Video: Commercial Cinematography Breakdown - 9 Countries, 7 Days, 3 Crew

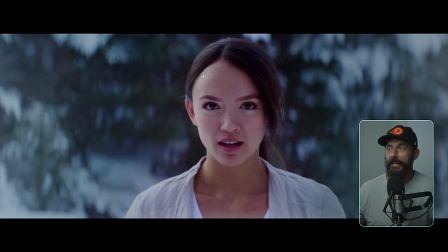And here, what would I do? Well, I'd go backlight. So I'd turn her face more, right? Because you can see just here, that is the ambient sky that is leaking through.
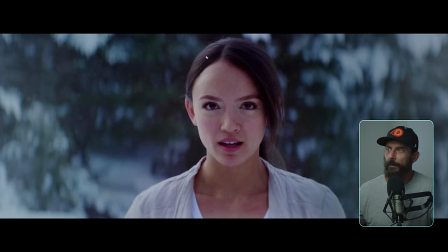There's a couple trees, sets of trees on this side and this side. But that ambient key, because it was a slightly overcast, is leaking through. Overcast. Well, it's snowing. So you need clouds for snow. A little science tip there for you. But this I would try and eliminate because we can't really see where we are orientation-wise as to all the action that has come before this.
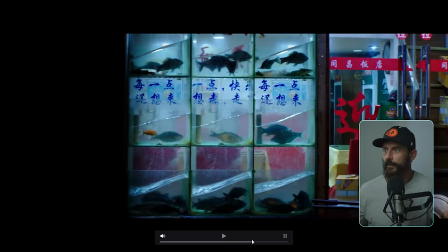Right? She's running through the snow here. Let's see. Running through the snow.
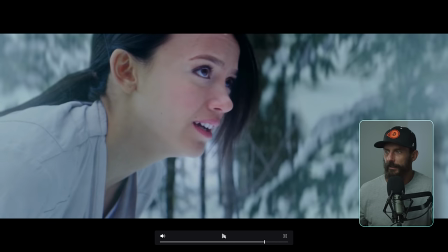More snow shots. Like here. I'm not going to stop at everyone, am I? Like, where's the shape, Patrick? What are we doing here? Why is it so flat? Why not just pack one or every spot that you stop in? Just have one floppy. Can I get one 4x4 floppy?
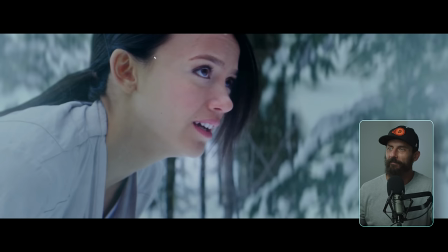And this image becomes so much nicer. Why is it so flat? Why?
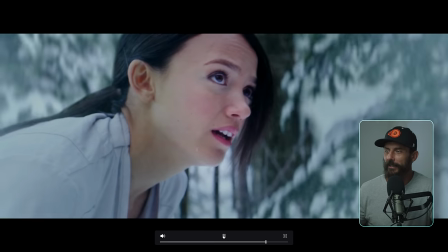Make it not flat, please. That's why it's boring. Like you're looking at it, you're going, why is it so
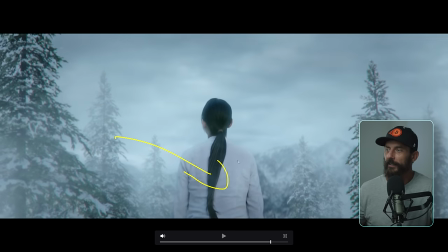flat? Here, same thing. What are we doing? Why is there so much level here? Like, make it backlit. I know it's overcast. I know it's snowing. But make it backlit. Like, let's get some edge here so that this outfit doesn't just bleed into over here.
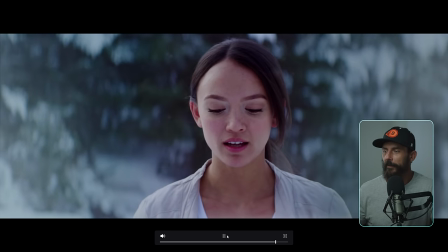Come on. Then we come around. Okay, now we got a little bit of density. Oh, go back just a hair.
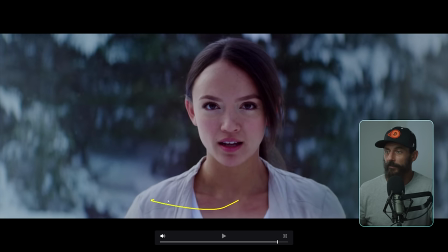But like this, I would just turn her. Turn her. She's going to turn this way. Or, yeah, she turns that way. We crab that way. And then we're shooting more that way. So this light here is more all the way behind her. And then just bring that floppy out of the van that you packed away, right?
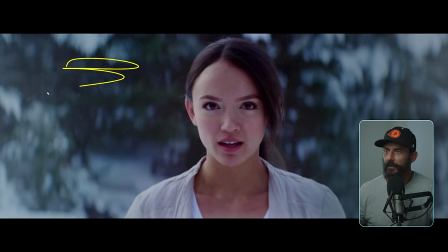That you didn't bring on a trip around the world. A little floppy can make this an image just like this size. So nice, so easy. You've already got the soft light from the sky for the ambient key, right? You just need a little bit of level. And I stumbled into, well, at least the background is dark, right? So immediately makes her jump out.
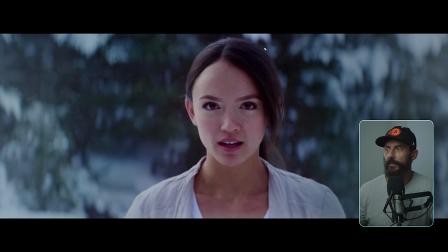And also, this is the first time the entire trip that we were able to get her to stand still so we could actually nail focus. Wasn't like, well, is it in focus? I don't know. We're moving this class in slingshot rig everywhere.
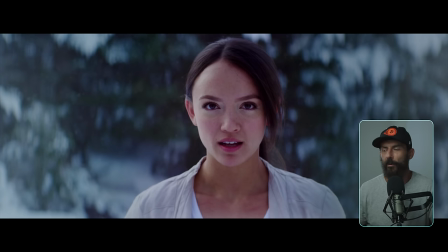The gimbal is shitting itself every 2 seconds. Like, I swore off the gimbal for 3 years after this project because it was such a nightmare to work with.
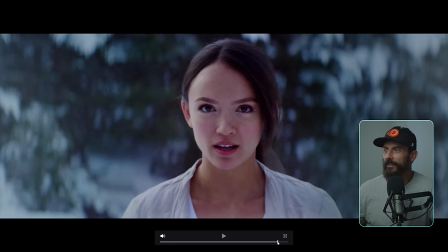Finally, we were able to get her in focus and off she runs. But man, you could, I'd slick this up a little bit more now, right? I'd get a little bit more level out of this side. I'd bring way the darkness way down in here. I'd try and get a little eye light in there for sure.
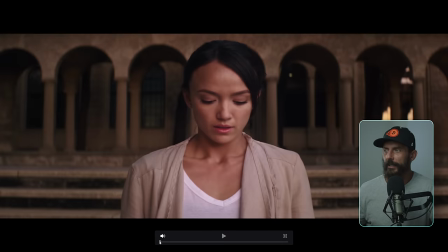And I just add more crunch altogether. So let's go back to the beginning here. There's our 35 millimeter. Oh, geez Louise. Now that's, you know, that's not bad. But again, it's front lit. And I could very easily take steps to make this not front lit, right?
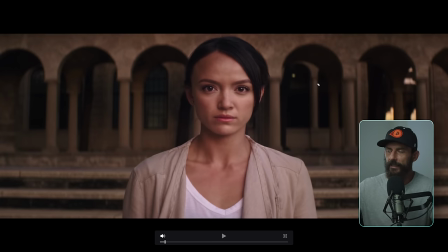Like she is, she's actually standing in the position that she is standing in here.
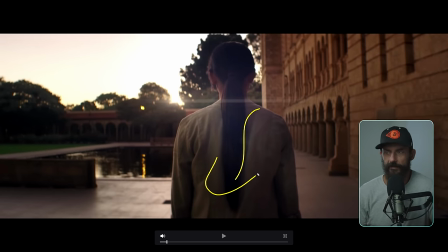So she's standing in the exact same spot. Now, that's a rookie move because we never have to see over here, right?
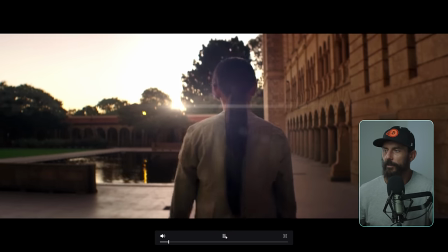Over here behind her, that shot that we used for the close-up, like you don't even see it there.
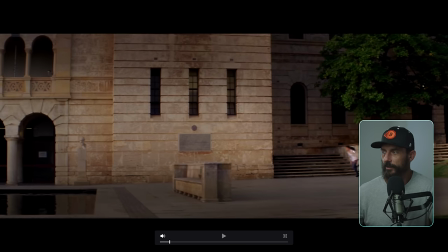She's standing in the, like she's actually standing there for that first close-up. And then she's actually standing there for that last shot. She doesn't have to stand in any of those spots.
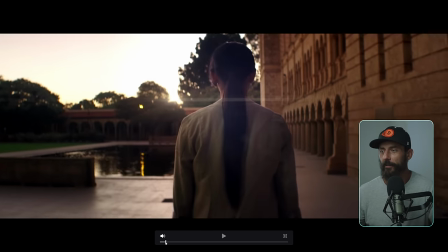Why don't we just put her in the best light, especially if we're on our own? Why don't we put her in the best light here?
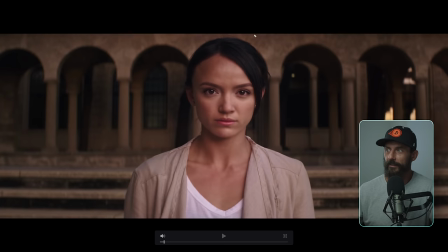Which is why don't we go this way to get her backlit, like the other side of the campus.
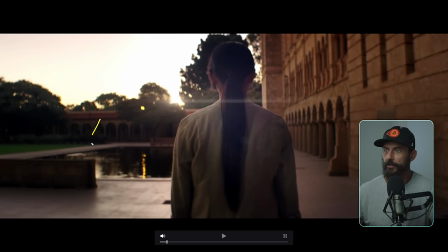We come out here, boom. She should be parked over there, right? We should have chose this background because we never see you over here.
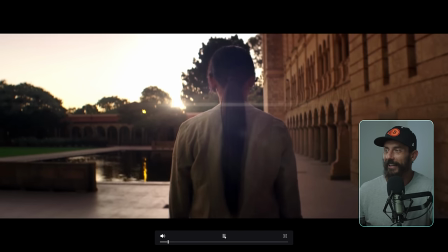What are we doing? What am I doing? Why did I do that? And then here, this would have been a classic mistake of mine.
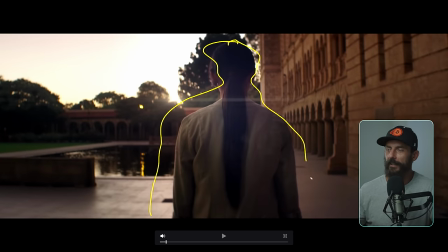Like I'm trying to think, okay, I'm filling in this level here.